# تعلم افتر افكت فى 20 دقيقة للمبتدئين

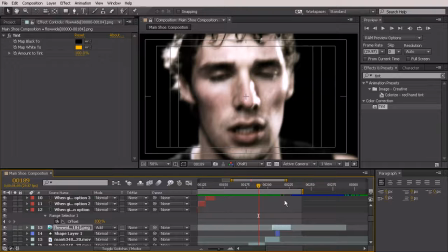497s
Now, let's say that I don't want to zoom back out of this kind of zoomed in on the frames like I have here, but I want to drag the work area over. If I click right there, you can see now I see the end of the work area and I'm able to drag it over.
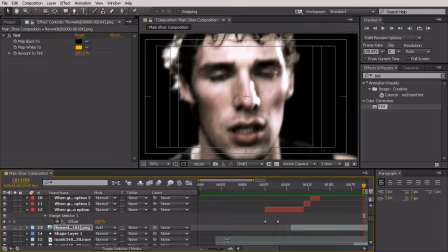515s
But if my current time indicator had been any farther over to the right, I wouldn't have been able to see it. So another way that you can fix that is, let's say, this is way over here. We're looking at it like this again. I can use a keyboard shortcut to trim that work area to my current time indicator.
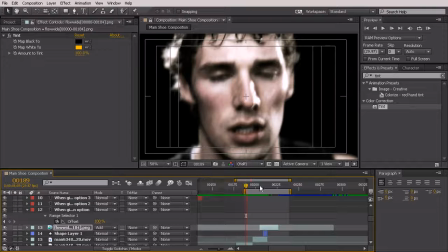533s
So I can just hit the B key, B as in ball, and it's going to pull that to the edge, that work area to the edge right where the current time indicator is.
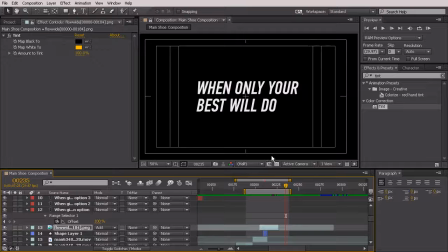545s
And now we'll just RAM preview this small area, and we won't have to waste time watching or caching frames that we're not worried about at this point. So go ahead and hit RAM preview.
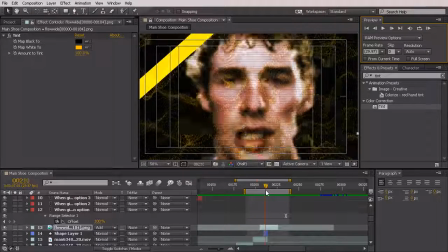559s
And that looks pretty good. I do think, though, that we could add a little bit of a glitch to this, and it'll look nice.
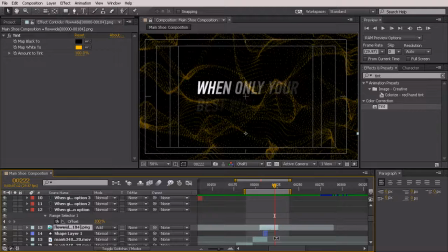565s
So let's go ahead and just grab that flow. We'll hit Control-Shift-D to cut it. We'll go into our bad TV effects, just typing in bad, and let's use weak since it's so much lighter there.
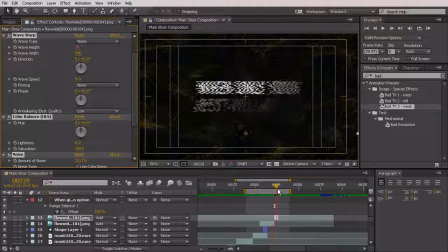579s
Just kind of glitch that, and that's nice. It kind of coincides with the glitch of the text.
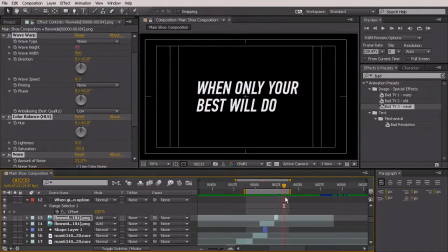584s
And it goes away and the text kind of comes back. Perfect. Okay, let's hit the RAM preview again and watch that.
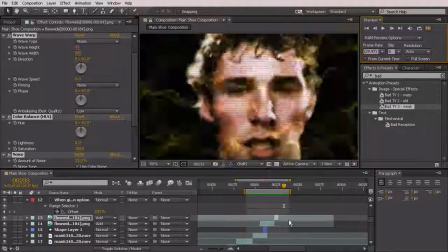592s
Really nice, just a little bit less jarring, but we still have the nice glitch. Okay, we've got one left here at the end, one last piece of text.
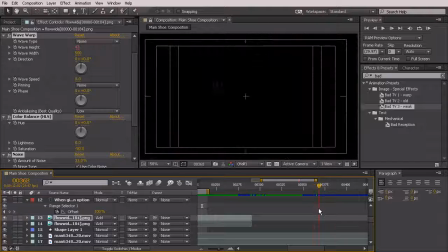602s
and transition from our girl.
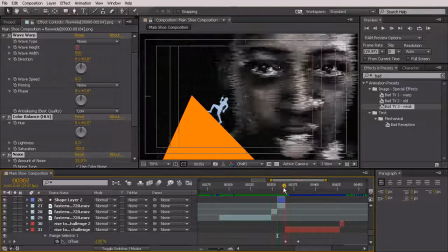608s
Okay, so right about here,
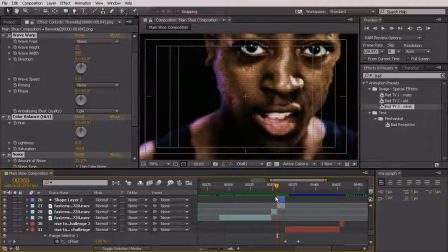610s
where, let's have this come on where our second piece of glitch for her comes on.
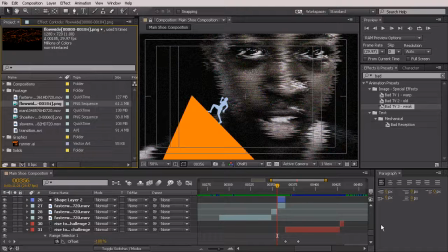617s
So we'll come back over to our project. Let's go up in our stacking order just a bit. We'll put this on top of everything, so even on top of the little runner guy. We'll grab that flow wide piece, drop that on,
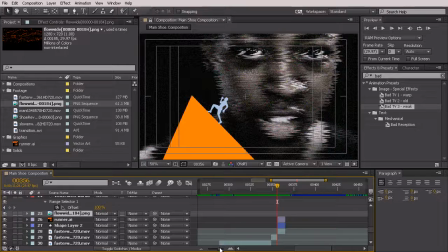631s
and you'll notice that I can't see it, and that's because it dropped on at the very beginning. So earlier I was able to see that, but I can't see it now.
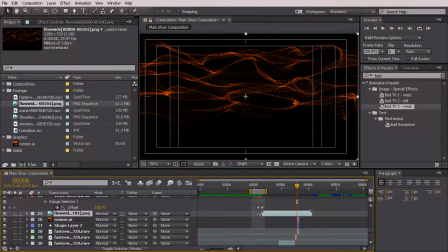640s
So I'll go ahead and pull this forward, and then we can just trim it to last as long as we need.
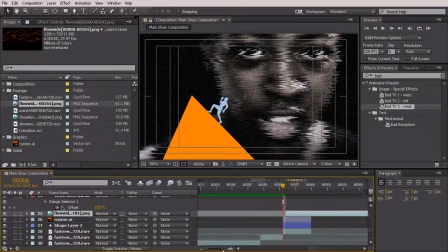648s
That looks pretty good right there. Maybe give it one more frame.
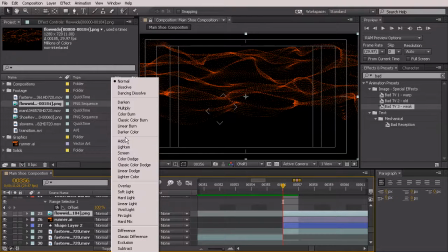654s
Let's change our blending mode to add, so we can see that there.
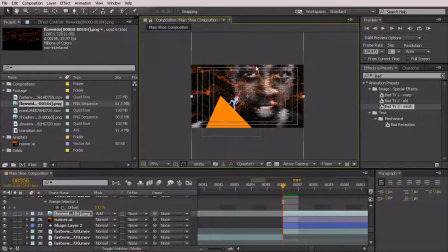661s
Zoom back out a bit and kind of stretch this. There you go.
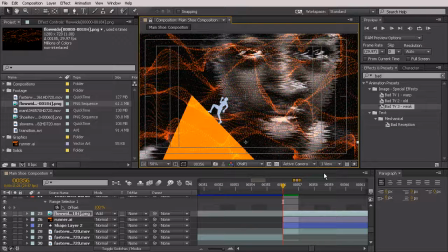668s
That's looking pretty good. Now if you wanted to tint this maybe to be a little bit lighter, to be closer to the color of that little mountain we've created, you could do that. It's really up to you, however you want to change that. You can see how it just kind of pops on there.
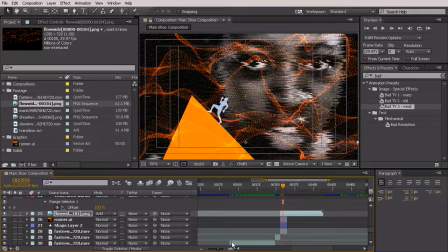685s
Let's zoom out of our timeline a little bit and come down here. Now, I don't think I want it to last quite this long throughout my text, so I'm going to pull it back a bit,
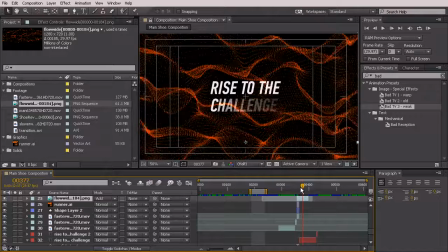696s
and then we'll say right about here we want that to, we pull it back even more. We want that to glitch and kind of end, so we'll select it, hit Control-Shift-D, and we can grab that bad TV weak, and drop it on to that smaller part that we clipped.
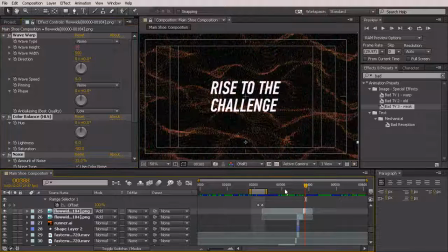718s
There you go, just like that. Okay, let's go ahead and play this through.
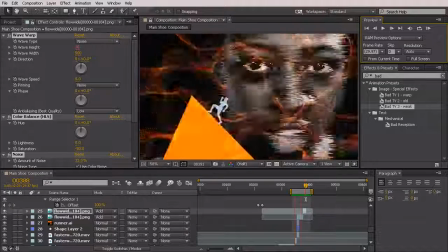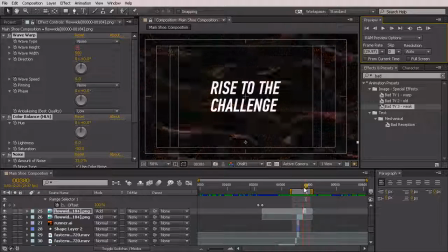732s
Okay, so pretty good. That's looking pretty nice.
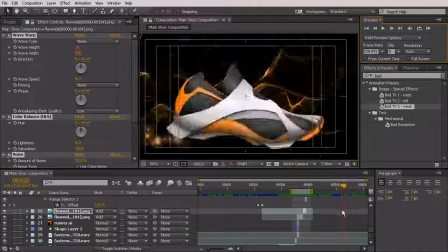735s
And then we've got this piece right here where she starts to glitch and then goes into the shoe.